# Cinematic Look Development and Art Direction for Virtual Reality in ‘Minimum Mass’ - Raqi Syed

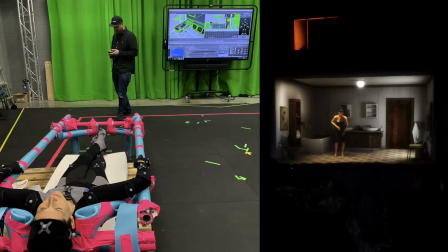32:57 So an example is when Rabia is in the bathroom and she sort of like goes to the medicine cabinet, pulls out this pregnancy box test, reads it and throws it away. And the bathroom fixture was in the wrong place.
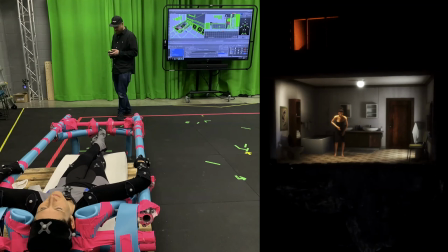33:10 It was on the wall. It was sort of mounted in a way that the light was coming out. It was backlight. It was backlighting the character at first.
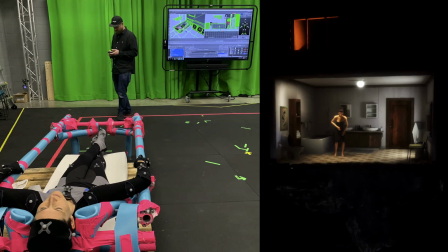33:24 And then, well, it was front lighting her and then backlighting her. And basically it really wasn't working as a lighting setup that allowed the character to move around in space efficiently.
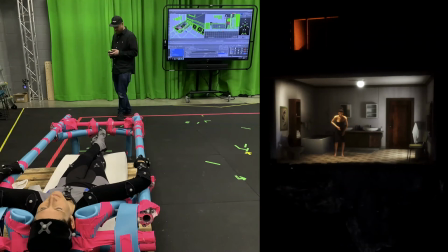33:39 So I addressed this in a classic film way, but in a way that is probably intuitive to a lot of immersive developers as well, which is that I just created top lights instead. And in this way, like the lighting is much more flattering. You get shadows.
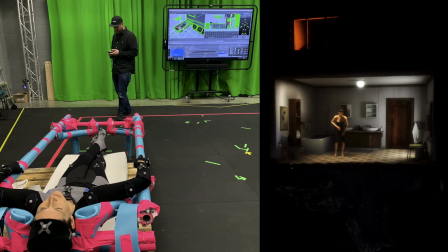33:58 So it was actually more amenable to achieving that Todd Hido look, because you get these dark shadows that are happening underneath the character. And then also it generally works across the entire space. But it was actually only through the motion capture process that I understood how these things needed to sit
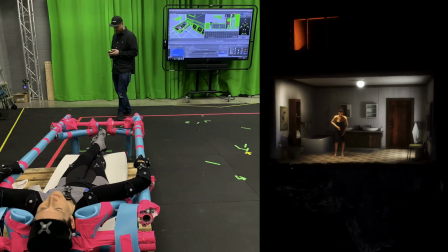34:18 physically in relationship to one another in the game engine.
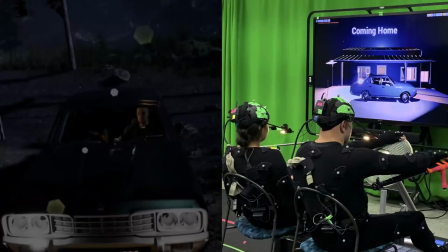34:26 And here's another example of like a scene in which these two characters come, they're driving in a car and they park up next to their house and then they go into the house.
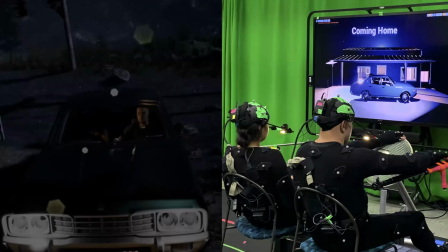34:37 And in our original thin slice, when we had collaged all these elements together, we sort of imagined that it was this like built out gravelly driveway on the left, and that the car would drive towards the house,
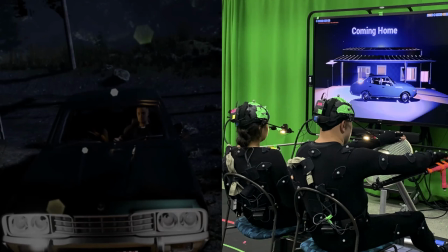34:53 park right in front of it, almost perpendicular to it, and then they would get out and go into the house. And then this just really wasn't practical with the the volume space that we had for motion capture. Our motion capture volume was like 6 meters by 8 meters.
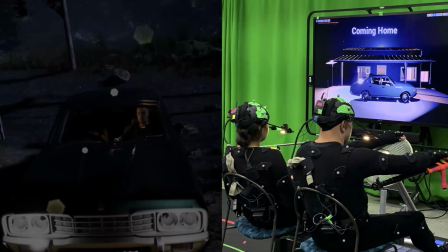35:12 And it just, and the digital set had been designed to be much bigger than that. So we very quickly on set reconfigured it so that the car just kind of pulls up perpendicular to the house. It's actually very close. And then they just get out and walk into the house,
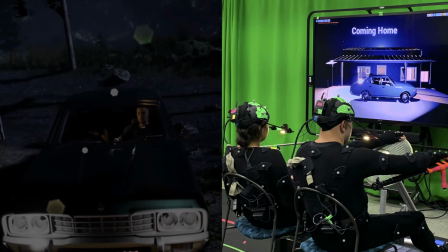35:31 and we didn't need all that other gravel and built out foliage that actually would have tanked the frame rate anyways. So another problem that kept coming up was how the interaction, the interactivity of minimum mass, sight lines, motion, and lighting were working together.
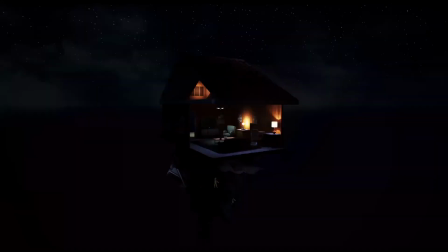35:56 We had built this interaction mechanic which allowed I guess one thing I haven't mentioned is that this project actually takes place at diorama scale. It's a miniature. So you can hold these environments in your hand and manipulate them.
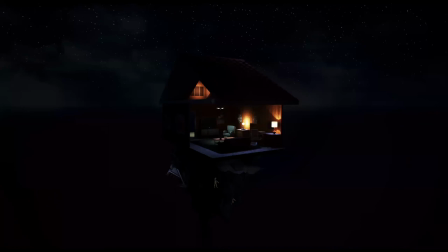36:15 You can rotate them, you can translate them up and down. And initially we also had a mechanic where you could scale them up and down. So you could pull your hands and scale the environment up and then do the opposite and then make it miniature.
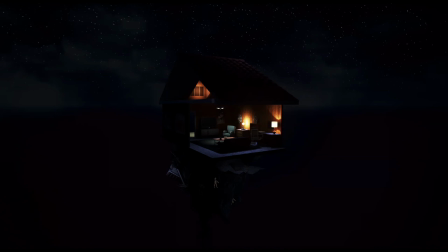36:30 And this was always like not really working with the way that the environments had been designed. We had a skybox and we had this horizon line, and every time you scaled the environment up and down, it created a kind of nauseous feeling because the brain and the body were not aligning.
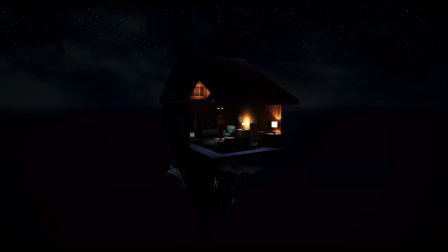36:53 It's kind of that classic John Carmack thing where you're getting someone to do something physically that doesn't match the digital world.